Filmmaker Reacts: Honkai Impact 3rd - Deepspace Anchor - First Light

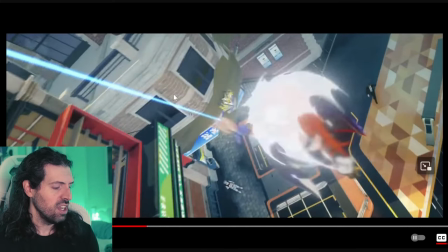7:48 It's just so much use you'll see in most of the shots what I'm talking about is consistent here kind of stretching the character across the screen and to
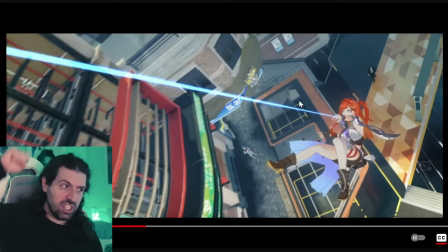7:56 show the kind of scope of how far she's stretching and using that string we have it um you know all the way across the frame
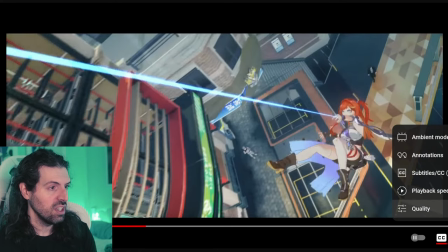8:03 which is very cleverly done in a very sort of like spider-man way you know it's awesome that
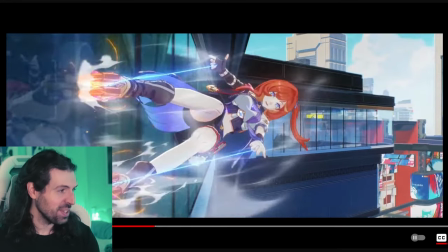8:13 is so cool i mean come on that's such a cool concept to be like skating across across the glass
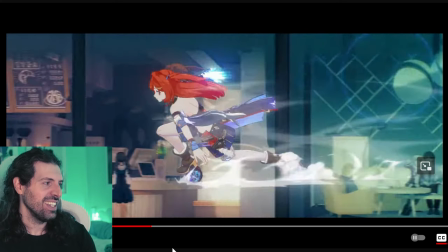8:18 on a window come on and you have these little details like the people inside going
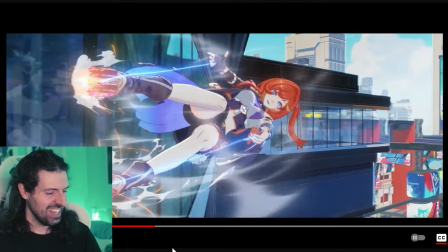8:23 oh I love that and then she kind of skids almost like she's gonna hit the camera and
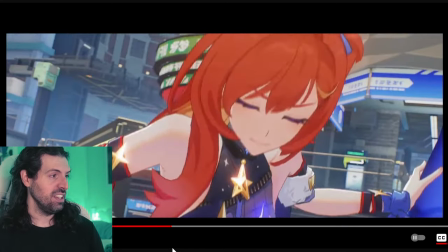8:32 there it is I mean the word anchor right deep space anchor there you have it waving
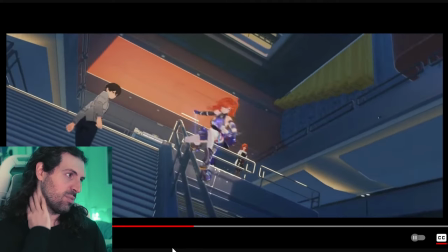8:40 at people and stuff I like how the character is very carefree you know just looking to get some cool vids and that's got
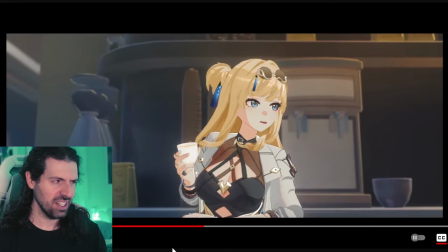8:48 to be another character right looks a little too well designed it's got to be another character i'm not familiar with this character though man have i missed other character demos like this i swear i've never seen it that
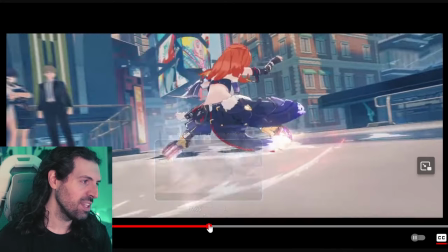9:01 was so cool so what i like about this is it actually has a martial feel to it
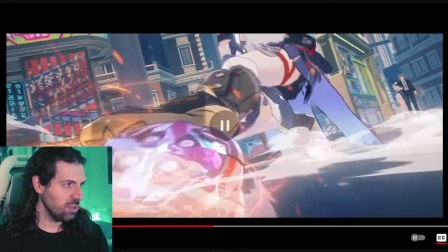9:06 um again the sort of stretching across the entire frame then we have essentially a leg sweep that you would see like in xiaolin or other martial arts
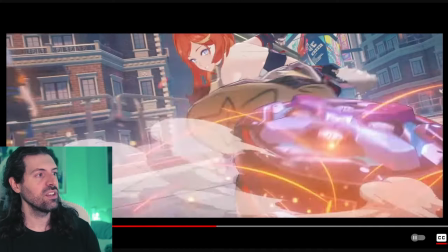9:13 um it's a really cool way but i like how we kind of linger there for a second and we have the sparks flying off and stuff almost like
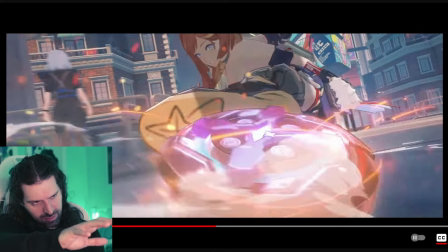9:21 to show the intensity. It's just, boom! It's got a breakthrough. Boom!
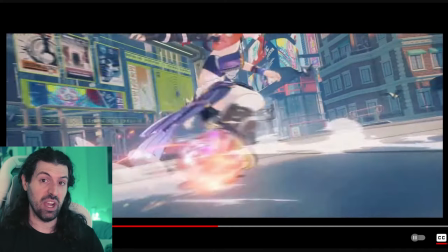9:26 It's a very satisfying way, but it also emphasizes the power. Just really well done.
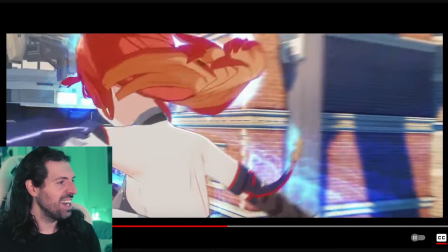9:31 I mean, come on! These shots are incredible!
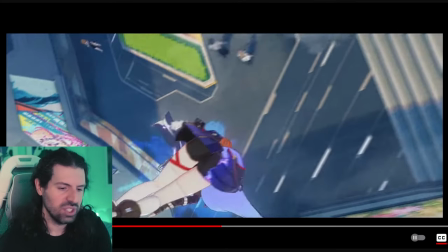9:36 Let's look at that one. She jumps up, and we cut to this really cool shot. Just cutting across the frame.
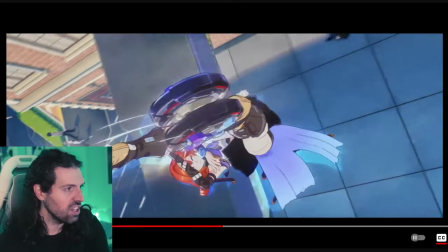9:44 I really like this. Cutting across the frame like that. Fantastically done.
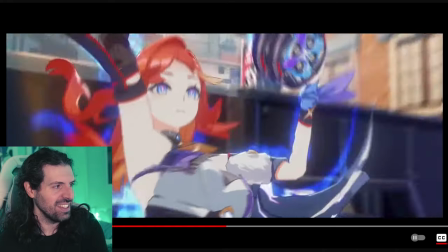9:52 And this is what makes me think this is a fighting style, you know There's a lot of like attacks even though they're meant to just look like choreography kind of fun
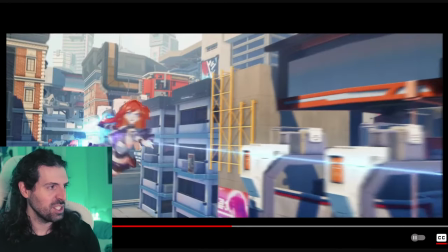10:00 Another great shot man. We have her kind of spinning and then expanding it out
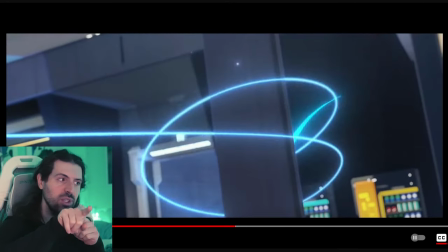10:07 When it comes out across this thing again notice it went all the way across the frame from the left side to the red
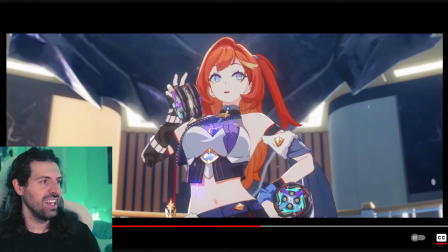10:18 And then I love this where she's just doing her thing and then there's a crowd drawn And then as we saw earlier, she's she's all about the spectacle right so now she's actually gonna lean into it
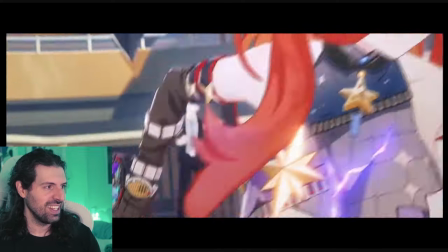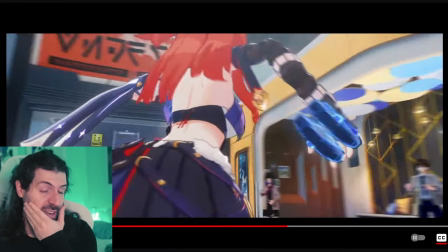10:31 And I love how the music just kind of breaks down at this point it's so much fun
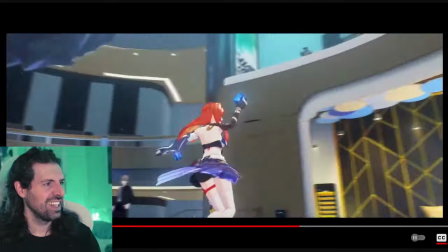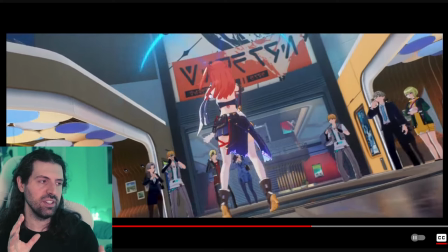10:40 So cool and you'll notice there's a lot of sort of transition between a wider angle and a long lens to kind of go portrait mode Come back out. It's really
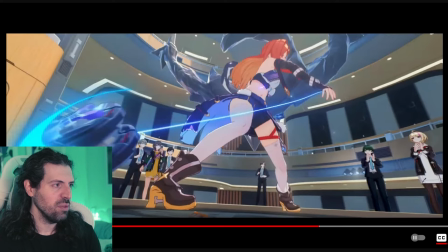10:51 I like that. It's just like one frame, but look at this right what we keep talking about Stretching the string as far as we can across the screen doing a yo-yo showcase like what is the coolest idea ever?
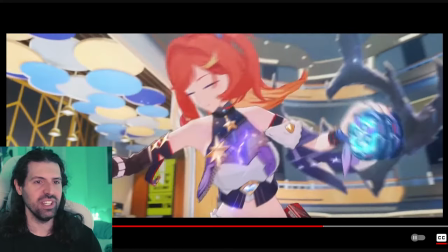11:04 Do we have any yo-yo masters in the chat is what I want to know
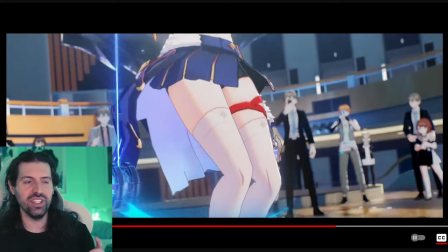11:11 I like how they kind of come at it from almost like a spider-man feel even though it's not the same power at all It's the idea of like, strings.
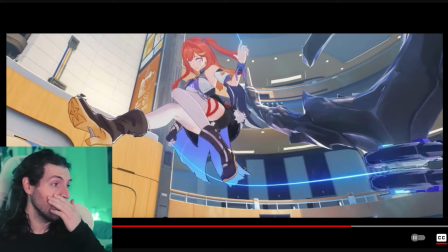11:20 Throws the wink in there, jump roping it, come on, but see that same kind of, um, sort of compositional idea is being used. They said stretching it as far as we can. Fill the frame.
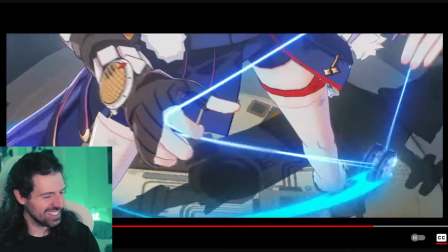11:35 And now just straight up doing yo-yo tricks, like it's so fun. It's so fun.
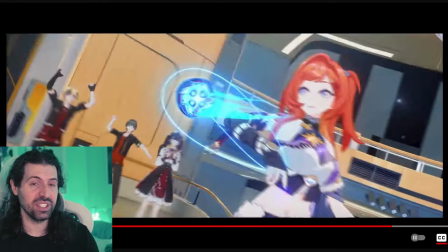11:41 There's a high level of skill in real life to do that.